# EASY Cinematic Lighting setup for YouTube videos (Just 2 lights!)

showing you three different studio angles that I'm using on a daily basis using only two lights.
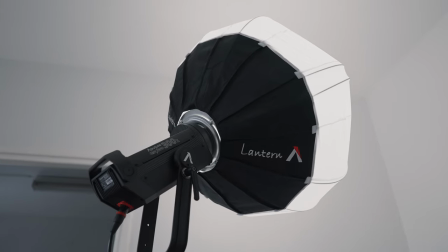So for my YouTube videos I'm using three different setups on a daily basis. The first one is the front angle, then I have the side angle studio shot,
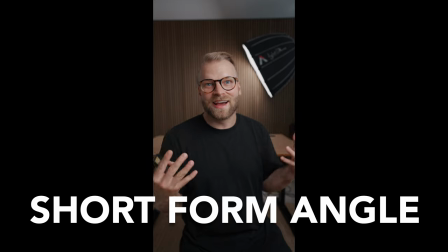[0:21]
and then I completely change it up for the short form content by filming towards the wooden slat to give me a third angle. For all three angles I'm using two lights and they're both the Aputure 300Ds.
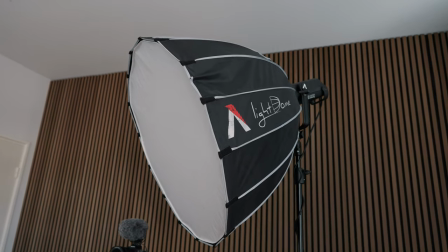[0:34]
One of them I've got the LightDome 120 centimeter diffuser and then the other one I'm using the Lantern diffuser. Now you don't need to go and buy those specific lights, especially if they're out of your budget, but you can just take the same principles that I'm going to be teaching in this video and then use them with lights that are more fitting to your budget.
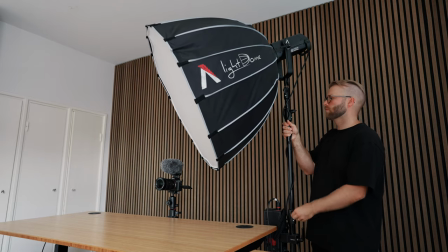[0:50]
I personally love the Aputure 300Ds because they're really powerful so I can control the lighting in every situation I'm in.
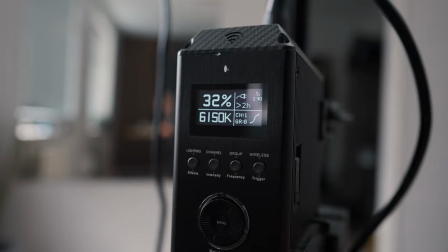[0:56]
You can adjust the white balance so you can match it to the room whether that's tungsten lighting or daylight or cloudy or whatever.
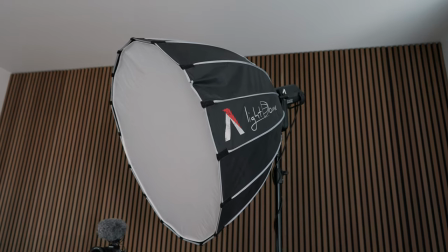[1:02]
Just to match the lighting color as well and with diffusers you can get really nice soft light Which is what I'm always looking for.
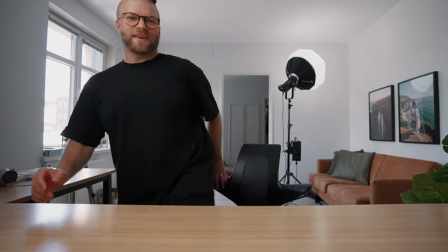[1:09]
Okay, let's jump into angle number one Okay So this is angle number one
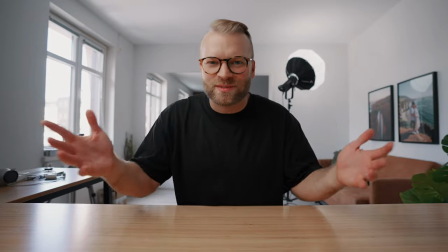[1:13]
the front angle or the main studio angle and in this one I'm sitting
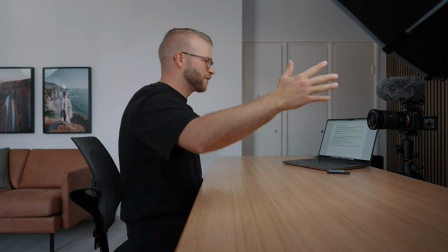[1:18]
at the middle of my desk and I've got the room long lengthways
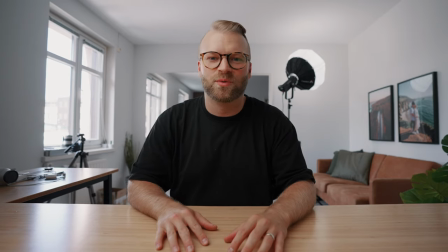[1:23]
behind me to create nice depth to the room and I'll often have the
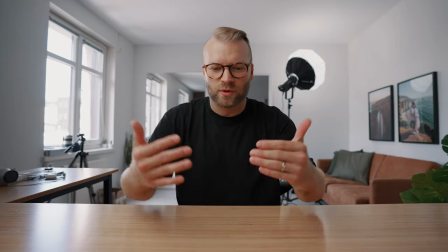[1:28]
A7S III on a tripod like right now or sometimes if I want a little bit of a closer shot I'll actually put on the Joby GorillaPod and have it just on the desk right here.
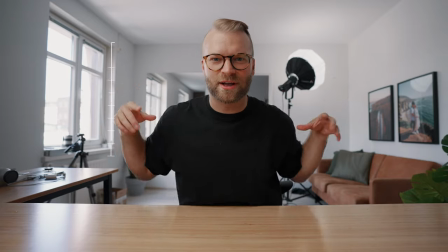[1:37]
I like this angle for a few reasons. First the room itself kind of like frames around my head and my body
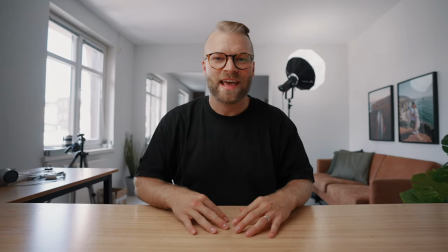[1:44]
making me the center of tension and then as well we have all these leading
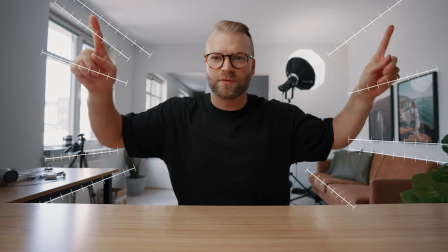[1:48]
lines from the couch from the prints here from the roof line walls the windows all these leading lines are coming to me,
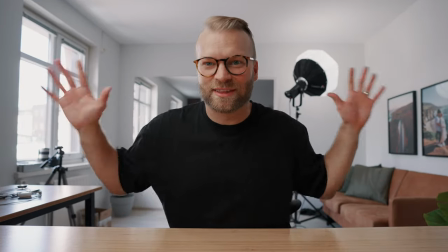[1:57]
again bringing the attention to me, the subject. So really, I just like the composition of the shot because of the framing and the leading lines.
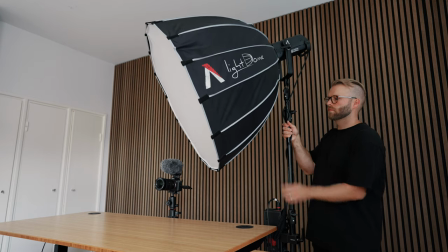[2:05]
Now for lighting, I have one of the Aputure 300Ds to the right of me, mimicking as if it's window light because the windows are on that side of the room, so I have it placed there.
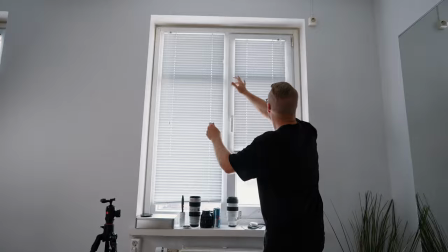[2:15]
A lot of times I'll actually close the blinds on the windows just to control the light more, especially on a day where it's going from sunny to cloudy to sunny to cloudy.
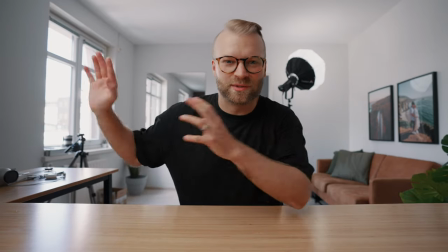[2:23]
I don't want that to impact the look of the lighting in my room. So by just simply closing the blinds, then I'm in full control with my key light and my atmosphere light.
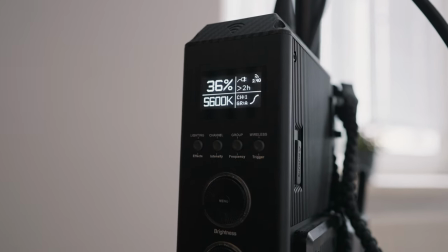[2:31]
For this angle, my key light is at 36% power on the 300D.
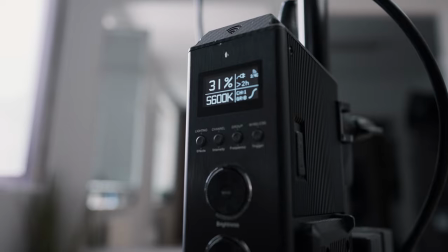[2:35]
And for the atmosphere light, I have it at 31% power and as well, I have 5600 Kelvin to match the daylight light coming in from the window.
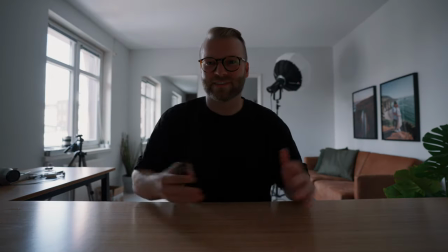[2:43]
So this is what it would look like with both the lights off and this is just like the natural light of the room.
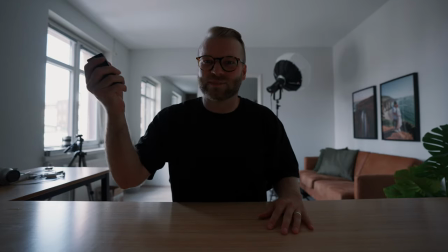[2:48]
Pretty dark, not that nice. And then this is with my key light lighting me up.
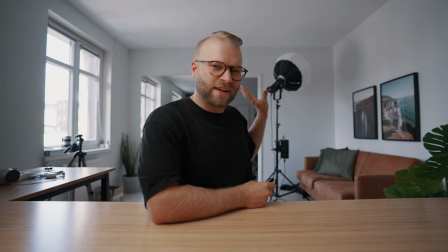[2:53]
And then that's where the second light comes into play. It's kind of like a prop in the background, but as well it's an atmosphere light. So I have the Aputure 300D with a lantern in the back corner.
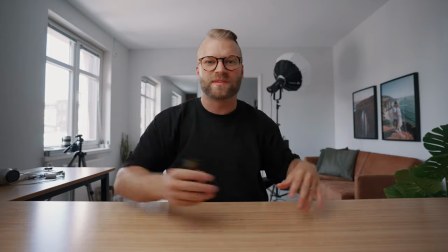[3:05]
That way, as I shoot the light into the back corner, it's going to spill all over to the rest of the room, creating a nice bright look to the studio angle.
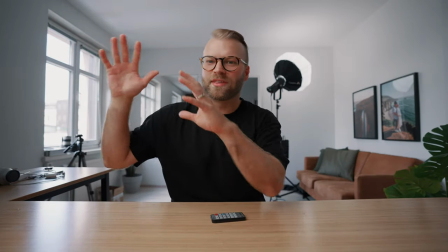[3:13]
So let's turn on that light and now we have a nice balanced look with the power of the key light and then the atmosphere light bringing that overall look.
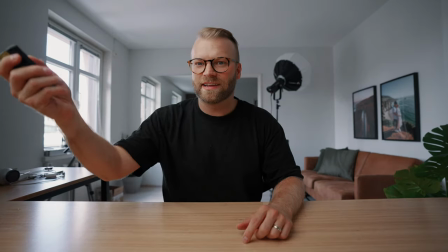[3:22]
Let's turn them both off again and let's turn on the key light and then the atmosphere light to bring some more light to the background.
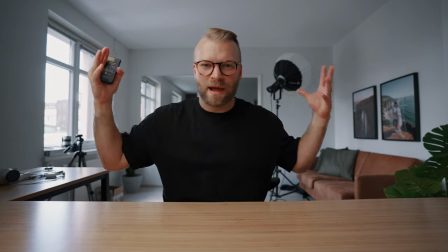[3:29]
Nice bouncy. If I didn't have this background light, the key light's kind of overpowering the just natural in the room, meaning everything kind of goes dark in the background.
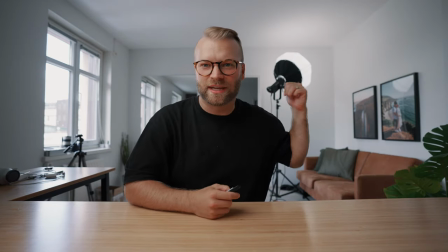[3:38]
And I personally don't like that. So that's why I like to have that atmosphere like in the back just to raise the brightness of the whole room.
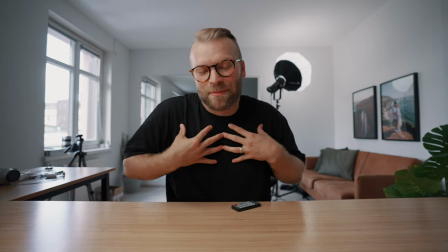[3:45]
But yeah, in my opinion, this is a pretty clean looking studio angle. I prefer to have much brighter, minimalistic, clean look to the studio.
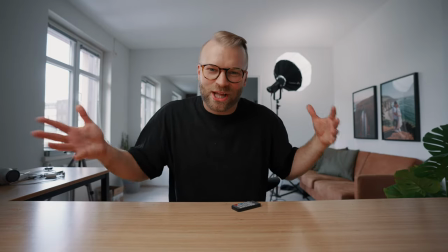[3:53]
Other people might prefer a more dark, moody, kind of cluttered look. Everyone's got their own preference, but this is the preference that I like.
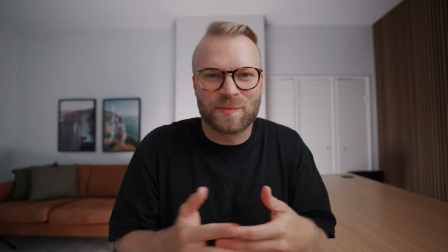[4:00]
From the front angle, I'm often switching over to the side angle, especially when I'm doing, for example, a tutorial video where I have different points.